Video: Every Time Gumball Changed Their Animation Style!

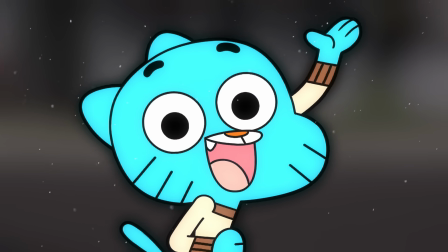Gumball is known for a lot of things, but one thing that really makes it stand out is its animation.
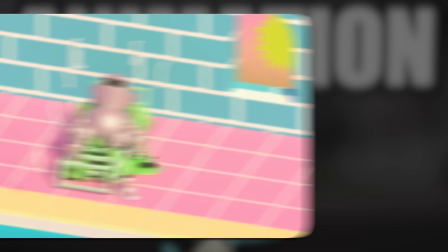From 2D to 3D, puppets, and even anime.
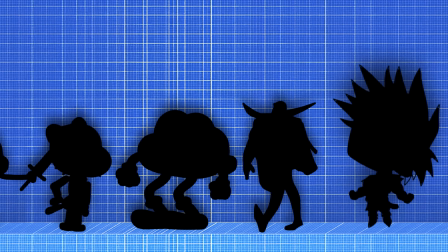Today, we're gonna take a look at all of the different animation styles Gumball has ever used.
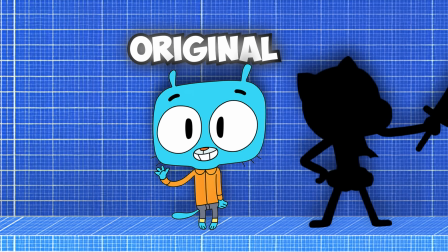But first, we need to talk about the show's original animation style, starting all the way back on May 9th,
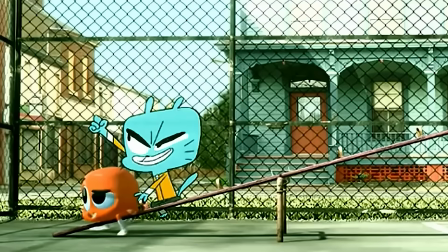2008, in the pilot, where it didn't shy off from using different animation styles.
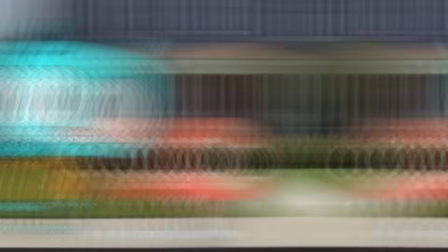You had Gumball, who is 2D, Darwin, who was 3D, and other characters like Tina and Rocky, who were CGI,
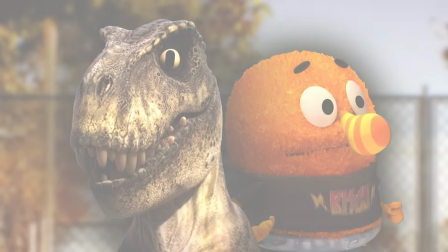all mixed together and tied perfectly into a real-world setting, based on real buildings, like Elmore Junior High,
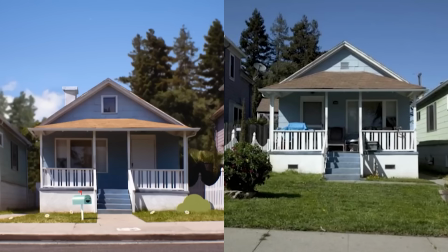Elmore Mall, and even the Wattersons house are based off of real buildings with some slight changes.
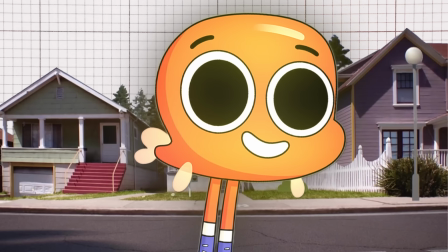One by one, each piece is put together.
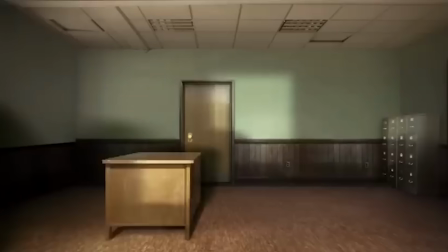Photos, models, lighting, textures, all carefully layered to build what we know as the world of Gumball.
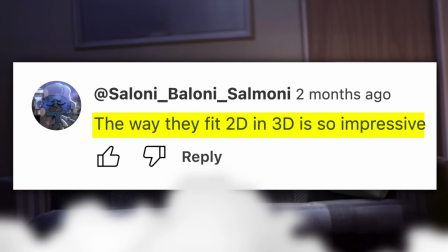The way they fit 2D in 3D is so impressive. I've always loved the realistic backgrounds.
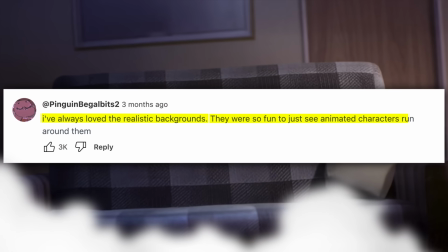They were so fun to just see the animated characters run around them.
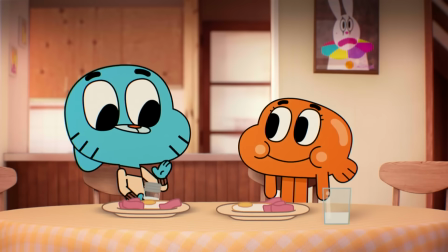From season 1 to 3, we see subtle changes to the main characters, like Darwin, who we saw before as 3D,
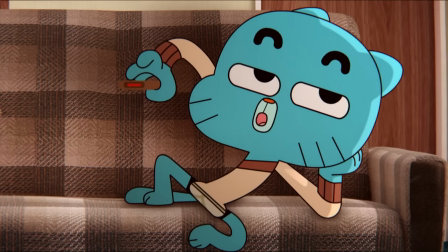had now turns 2D, and Gumball, who originally had oval pupils and thinner outlines,
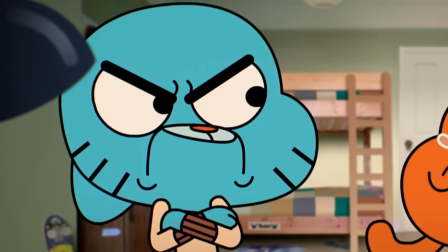now had a cleaner and more consistent design with his round pupils and bolder lines, with Anais, Nicole, and Richard all following suit,
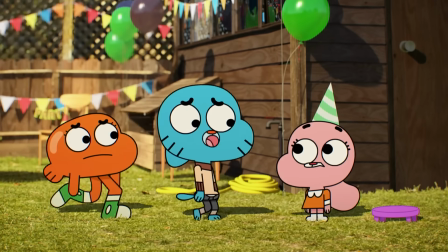shifting from slightly more detailed or uneven features to a smoother, more polished style that made the Wattersons feel more consistent in their designs.
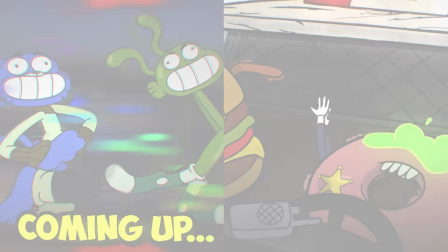But that's not even the best part, as we start moving into different animation styles,
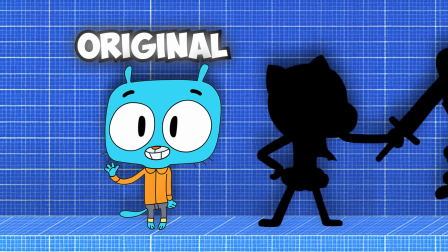some that completely change how you view Gumball, starting off with 2D, except this isn't your usual 2D animation.
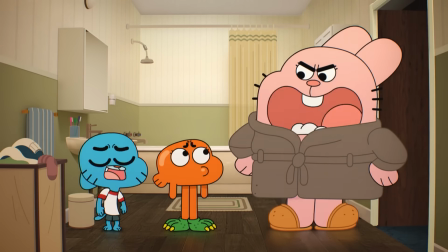In the episode The Kids, Gumball and Darwin accidentally roast their own parents, calling them old.
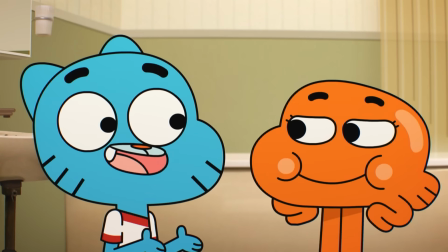She then leaves, warning them, saying that no one stays young forever. At first, they don't take it seriously, as they have been 12 for like ever.
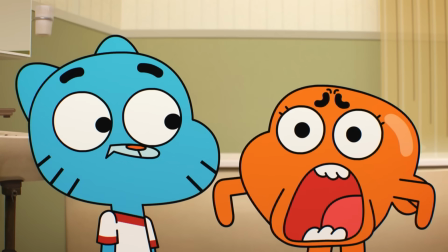But then, out of nowhere, their voices break and affect their every move.
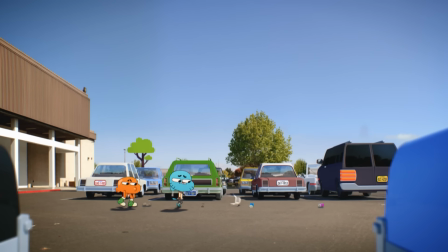From getting kicked out of the bus, kicked out of the store, and my boy Gumball couldn't even speak to Penny.
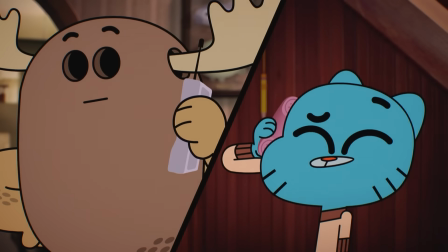Fitzgerald residence. Hey, can I speak to Penny, please? Is this a joke?
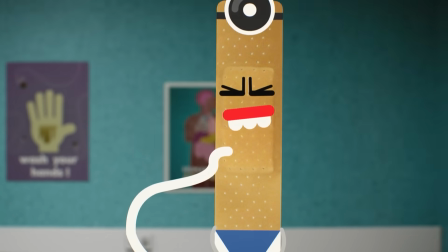No. This better be a joke.
So the boys head to the doctor, who tells them the truth.
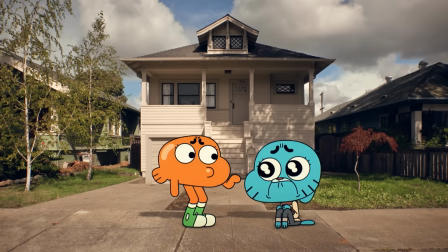They're just growing up. So they decide to go into a full song about the benefits of being young.
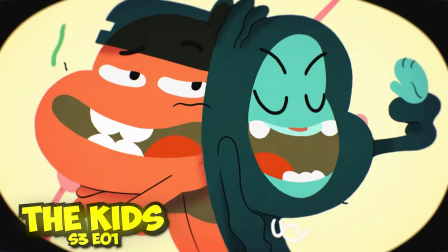We enjoy it while we can. We enjoy it while we're kids. We enjoy it while there's still time to make the most of it.
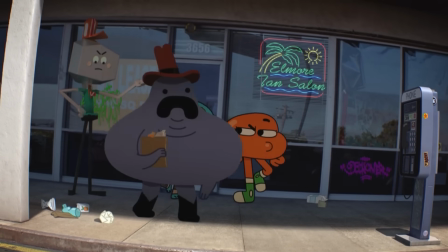We go around the block and we loiter by the mall. The people think we're thugs, so they give the cops a call.
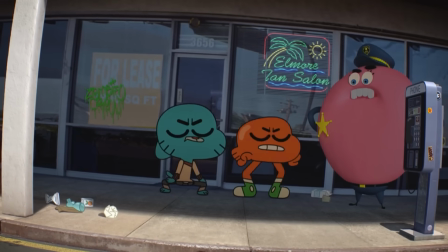Police get away with it cause it's a public space. Turns out we were loitering, just standing in one place.
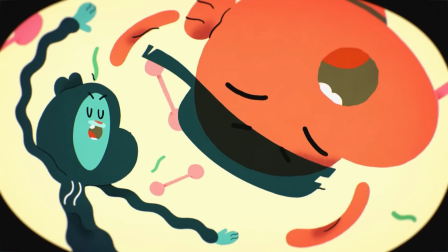But in the mix, we get a more vibrant and stylized use of the 2D animation that was brighter,
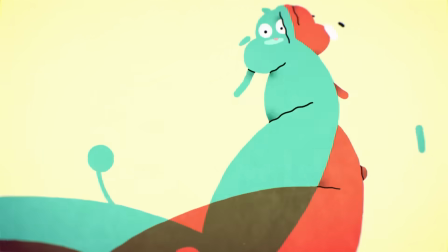bouncier, and that captured the fun energy of their imagination.
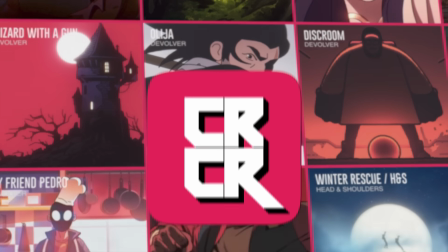To pull this off, the Cartoon Network team teamed up with the studio CRCR, best known for working with Fortnite and Riot.
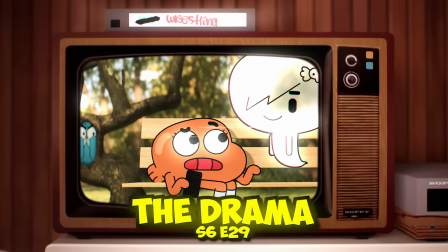But this wouldn't be the last time we see this type of animation. In the drama, when Gumball takes Darwin to confront Carrie and her ex,
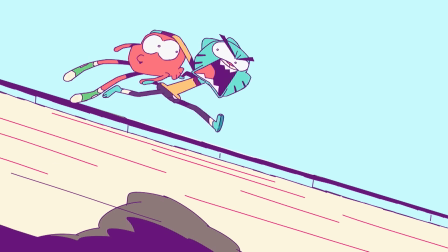the animation shifts again to a beautiful color palette of bright colors and fast-paced animation, like something you would see in the Spider-Verse,
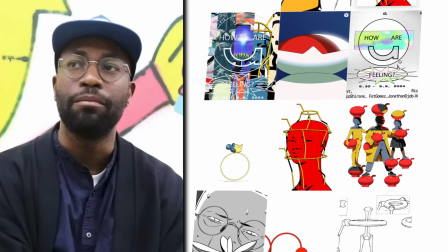with help from Jonathan Dobb, as a farewell gift to the show. And he went all in.
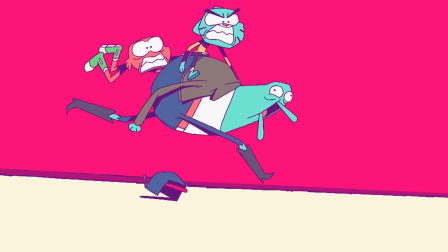It's a perfect example of how Gumball's animation shifts aren't just for the show, but a way for artists to go wild and bring their own style onto the screen.
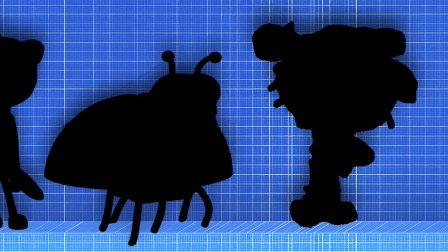But there are still so many more from where that came from. We'll see how Gumball uses these different animation styles to tell even crazier stories.
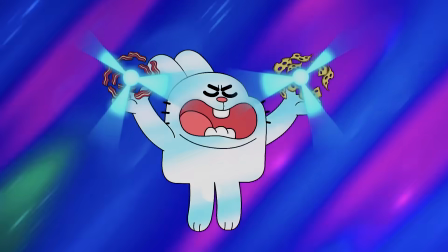And that's no different from the next episode, The Lie.
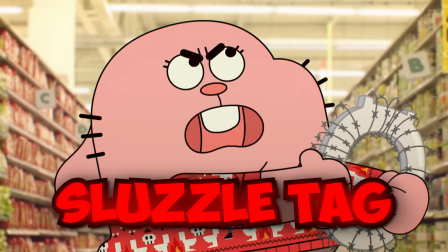In this episode, Gumball makes up a fake holiday called Sluzzletag to cheer everyone up after Christmas through the January Depression,
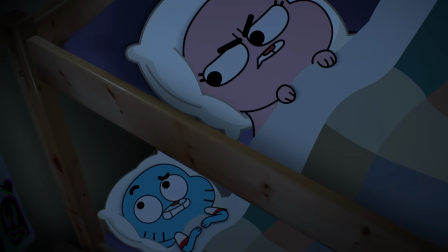and the whole town goes all in on it. But later that night, Anais reminds him that it's all fake, and Gumball freaks out,
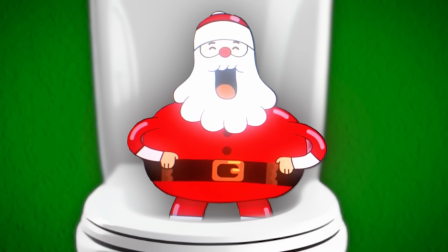realizing everyone's expecting a toilet Santa to show up with their gifts. He imagines how they'll react if they find out the truth.
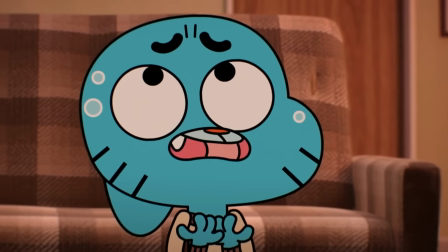It'll be like...
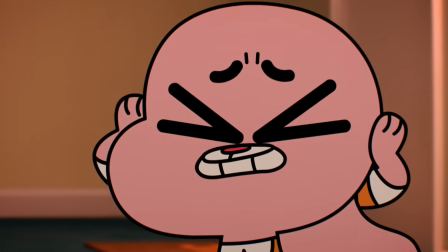But Anais has a more real outcome.
I think you're being overdramatic. It'll be more like...
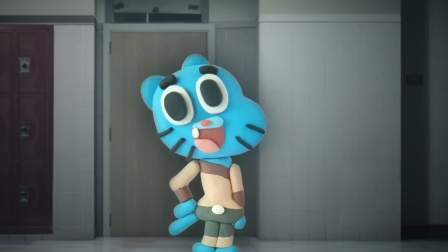Even though it's only for a few seconds, what a better way to show Gumball getting completely squished than turning into him in a literal clay version of himself.
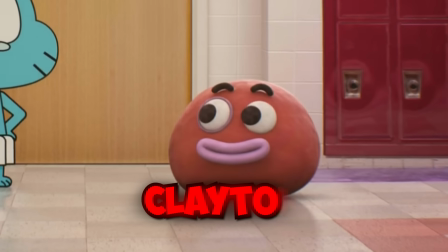It's the only time real Claymation shows up, but we do have Clayton, who looks and moves like clay, but is actually CGI,
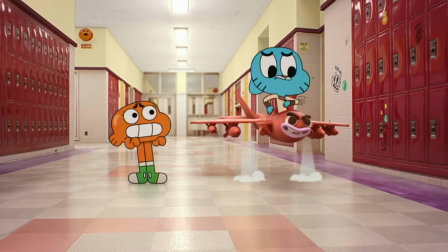but he still gives off the vibes of classic stop motion, showing how Gumball can nail the feel of different animation styles without actually using them.
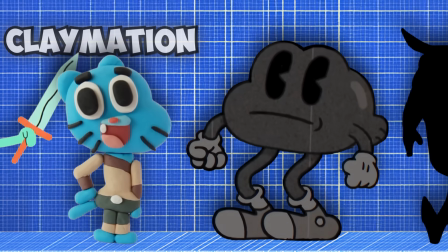Except that wouldn't be the only animation style switch that we see in this episode.
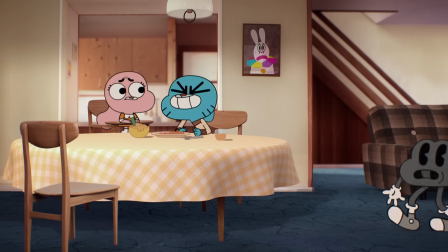When Gumball Gumball introduces the idea of sluzzle tag. Darwin suddenly appears in old school animation,
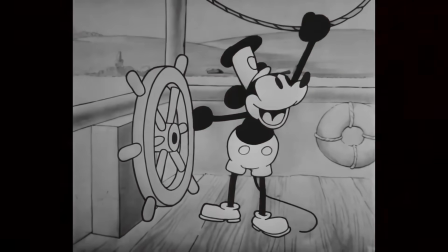something that most of us were too young to experience firsthand, but it's clearly a nod to the golden age of animation.
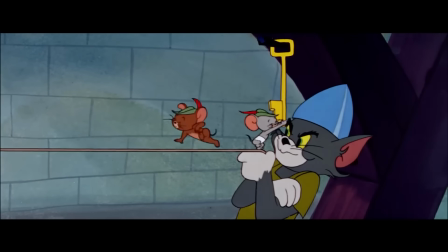It's a total throwback to early cartoons like Tom and Jerry or the Looney Tunes.
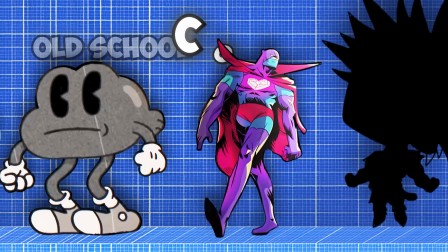But next, we go into something completely different, a full-on comic-style book episode.
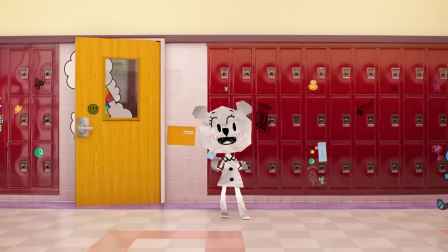In the episode The Comet, everyone at school is glazing Gumball,
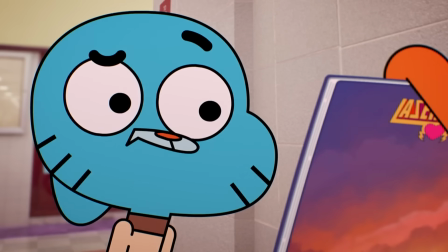which he finds out is for Laserheart, a secret superhero made up from none other than Sarah.
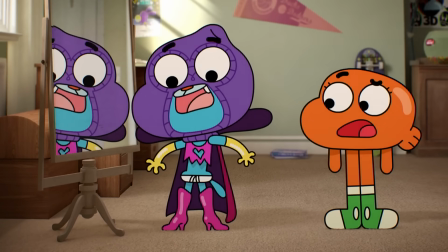Of course, Gumball completely falls in love with it, as well as Darwin, who is called the Smooch. They go around acting like heroes and stuff, with nothing going well for them. After they face real danger and realize how they are not heroes,
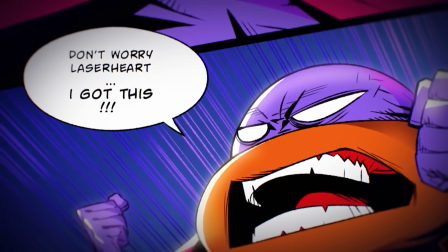Sarah draws them as if they are heroes in a full-on comic book type style.
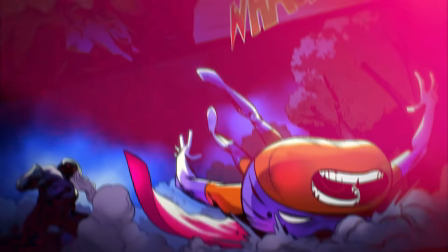And we've seen fights in Gumball before, but the little details, the over-the-top moves,
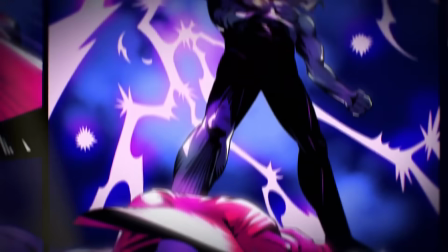and the superhero references like Superman and Batman, it all shows how changing animation styles can totally change how a story is told,
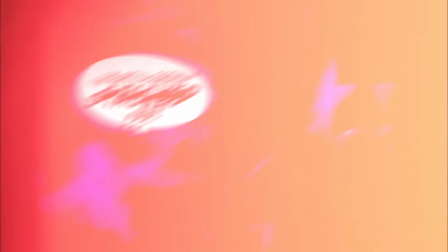or a better lesson to be learned. But what if Gumball took it even further?
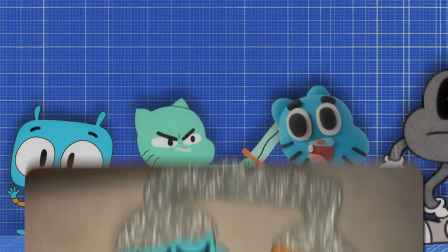Not just diving into Gumball or Darwin's imagination, but going absolutely crazy for one insane episode.
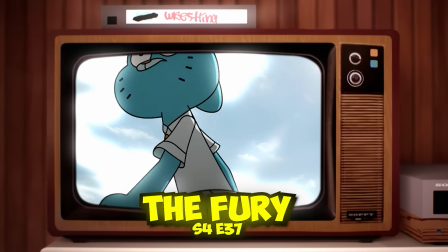Well, in the episode The Fury, we see exactly that.
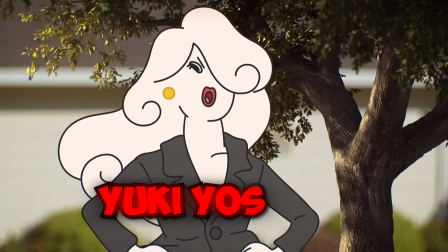Nicole's past catches up with her when her old friend Yuki Yoshida returns to town, demanding a rematch.
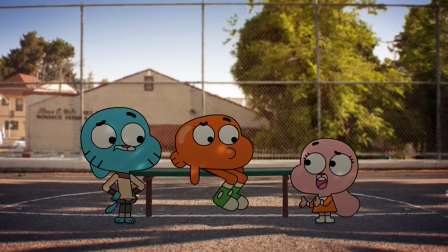But Nicole refuses. The kids are confused about why Nicole backed down from the challenge, wondering if it was fear or something else.
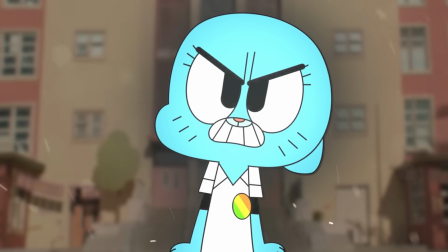Because we all know Nicole, and she isn't usually the one to back down from a fight.
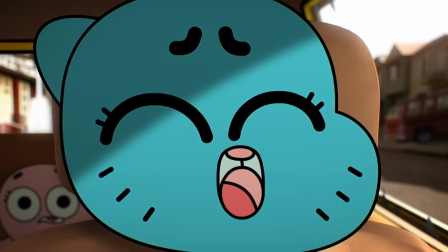And when Nicole picks them up, the car is all beaten up with the words coward on the car,
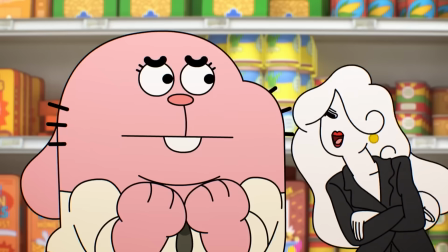with the culprit obviously being Yuki, who keeps messing with her by flirting with Richard, annoying her in her job,
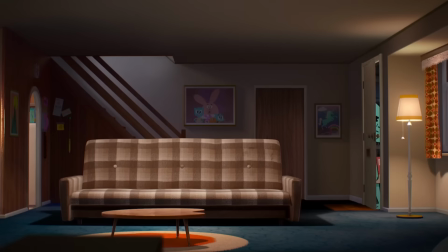and going everywhere she goes to remind her that she's a coward. But despite that, Nicole won't fight back.
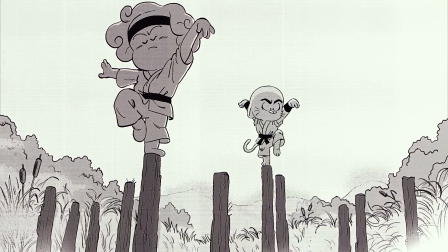And in an awesome manga-style backstory, we learn that Nicole and Yuki were once actually best friends.
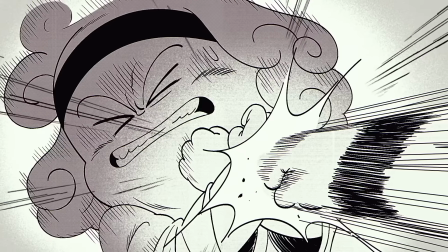But after Nicole beat her in a martial arts tournament, Nicole had to let it all go.
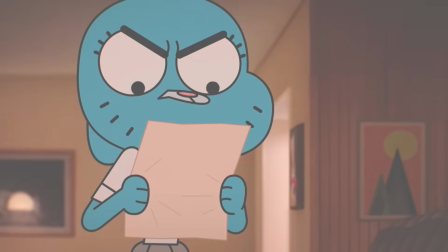All the while, Yuki has been training for this very moment. And when Yuki threatens her house and job, Nicole has no other choice but to fight her.
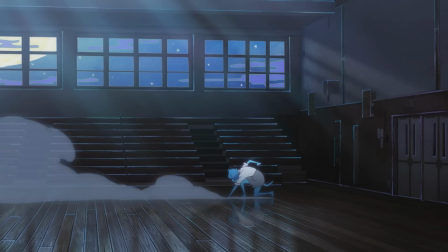So in full anime style, Nicole and Yuki go all in on an epic battle.
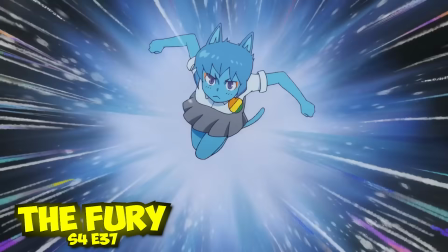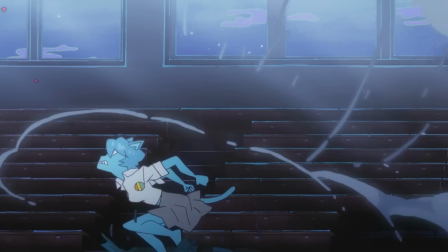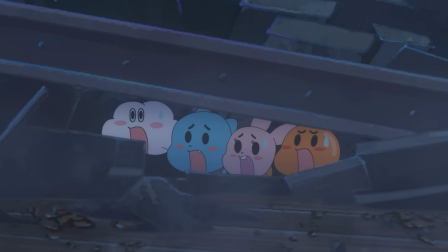But when their kids finally get caught in the mess, they stop fighting them and team up to save them.
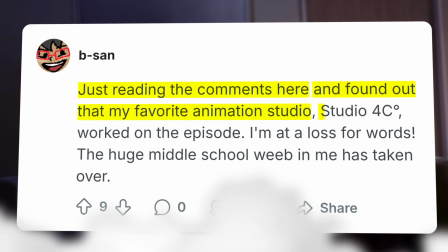Just reading the comments here, and found out that my favorite animation studio, Studio 4C, worked on the episode, and I'm at a loss for words.
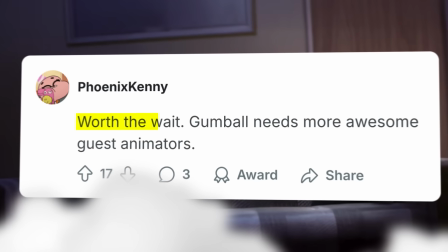The huge middle school weeb in me has taken over. Worth the wait. Gumball needs more awesome guest animators.
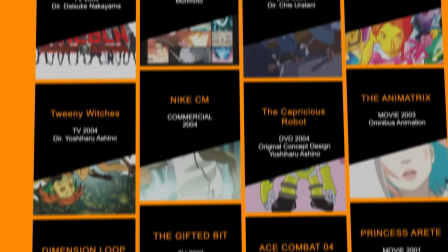In order to do such a big thing, they got help from Studio 4C,
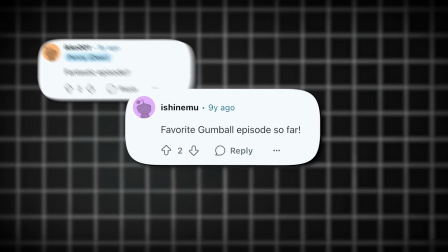the studio behind standout films like Mind Games, which from the comments, you can tell people definitely love it.
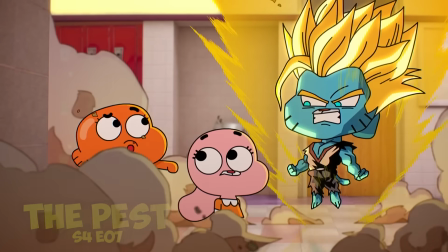Beyond this episode, we still got a bunch of anime references in the show, from Dragon Ball Z to Sailor Moon, and a lot more.
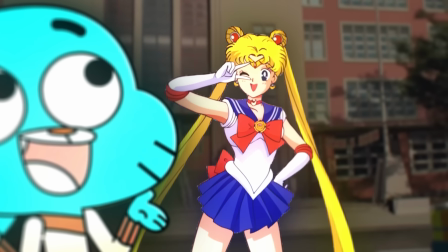It's obvious that Gumball has a lot of real love for anime, and can tell a great story while using it.